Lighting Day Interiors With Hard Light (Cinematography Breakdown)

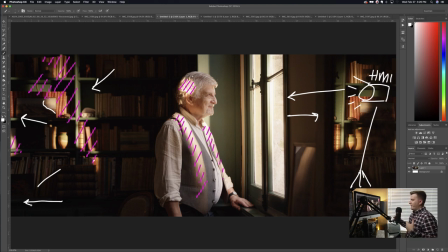We want to make sure that our light is directional and so the light's coming through the window and we don't want lots of fill light happening in the background so that we can kind of draw our viewer's eye in here onto our talent. okay and so that's what's going on there that's why
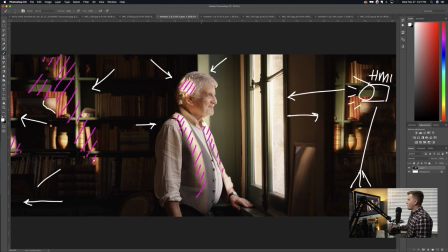we were able to create this nice moody background here let's see moving on okay
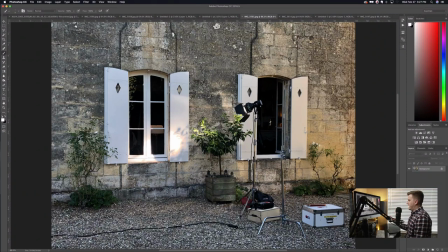so here's a quick behind-the-scenes shot of what's going on outside the window this is not fully set up yet so you're not seeing the light point in the right direction but you can see here you get color we've got our HMI right there this
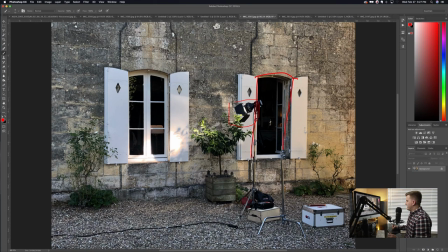is our light that we're using this right here is the window that we had our talent inside of So that HMI was actually pointed this way towards our talent. The books are back there. And basically this is the setup. Now we did do some reverse shots where we had the light actually coming in this window to do some other things.
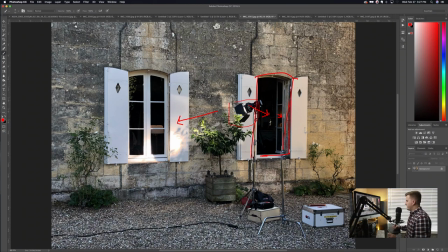But this is basically what we had going on. So that's our Joker bug. We've got the ballast down here is sitting on an Apple box. Kind of keep it off the ground, make sure it's not getting wet or anything. And that's pretty much it.
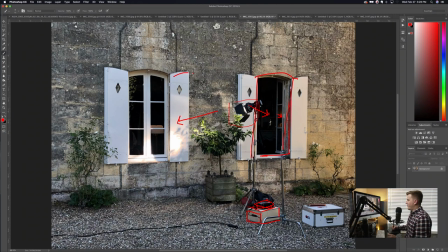um you can see these uh these window panes that we've got on the windows so those are the same on the other side of the room and those are what we closed in order to stop the sunlight the actual sunlight coming in the other side of the room uh the problem is that there's these diamond shapes in them and so we were still getting sunlight and so we ended up having to go put floppies up
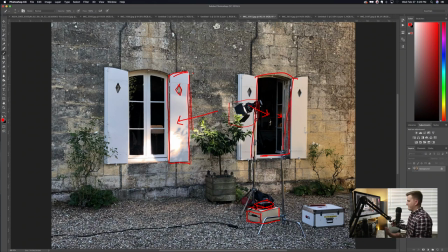uh big dark black solids in front of those in order to stop that light kind of coming through So another little tidbit there.
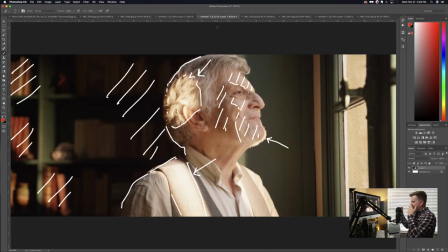Okay, so I haven't really talked about this yet. Because we're shooting a morning scene here, we want it to feel like morning. Typically, the light coming from the sun in the morning is more golden looking, right? And so we knew we needed to use some gels.
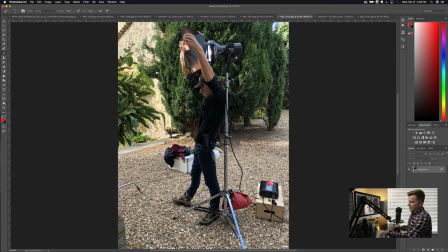We didn't have a gel frame in order to put the gels in. And so we ended up having one of our grips kind of holding our gels up. And these gels are a combination of CTO and CTS. So that's color temperature orange and color temperature straw, I guess, that we're using there in order to put in front of the light.
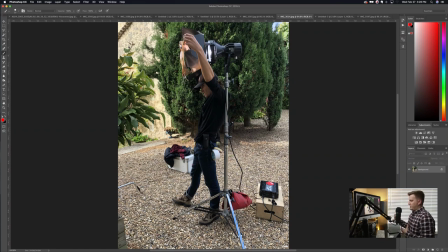And so what we would do is we'd have him, when we were just about to hit record, and say, okay, put it up, and he would put it up. And then when we were done, he'd pull him down, and he was a really good sport, kind of taking care of that for us.
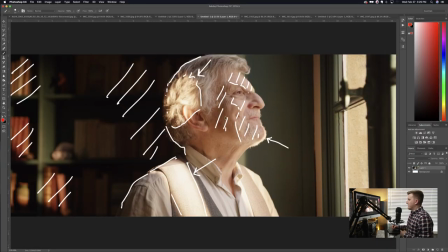And so that's how we're creating that kind of warm look coming through the windows here, okay?
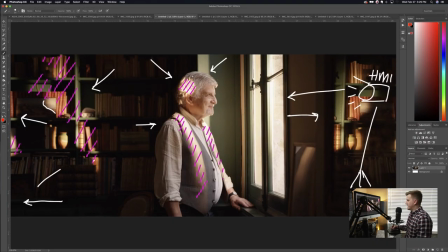You can kind of see that.
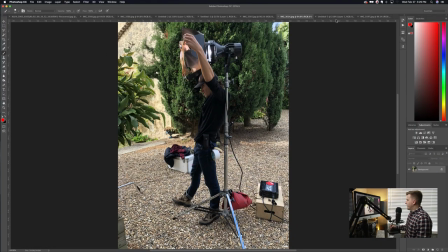Now, moving on.
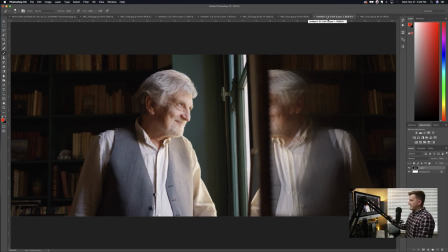um i wanted to show you this because this is a little bit different this is the exact same setup except without the hmi the reason we did this is because uh there's another scene in the video at the end of the video that's um it's in the same location with the same person
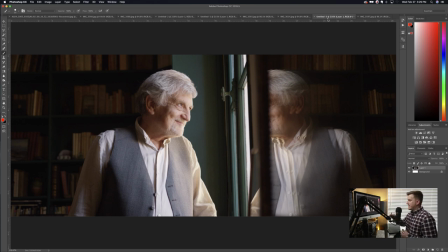but it's actually meant to be later in the day because uh after the video transpires he goes through and he's down in the wine cellar he's looking through these bottles and then he comes back so we wanted the time of day to feel different even though we shot these back to back and so we turned off the hmi we use the natural window light and so therefore it feels more like a
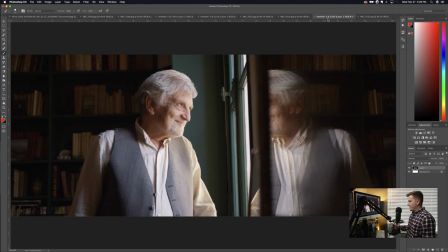middle of the day type of shoot where we've got just like coming through the windows okay and we're doing some really cool kind of excuse me um some really cool kind of just playing with the mirror here uh creating interesting compositions
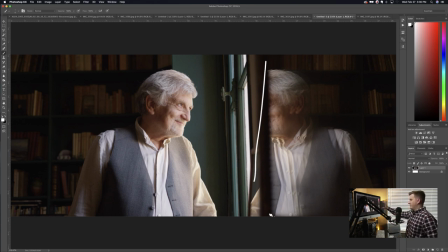placing him kind of off center and then his reflection over here as well just to make it interesting.
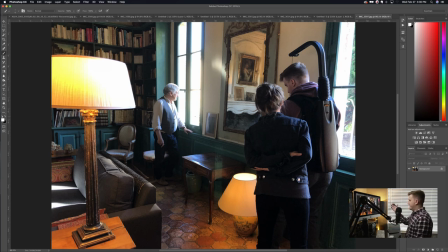And then here's the last shot that I wanted to show you. This is just another behind the scenes, kind of shows you what's going on here. We've got me and Elizabeth working here with the EasyRig and then our talent here where we're shooting him.
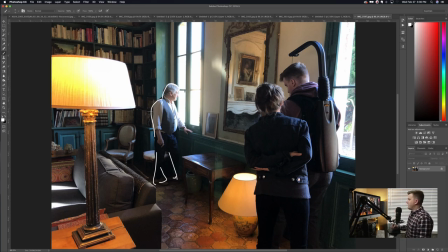Okay. So I think that's about all I wanted to go into. This is one way that you can light an interior scene. Now notice that we're using hard light and motivating sunlight.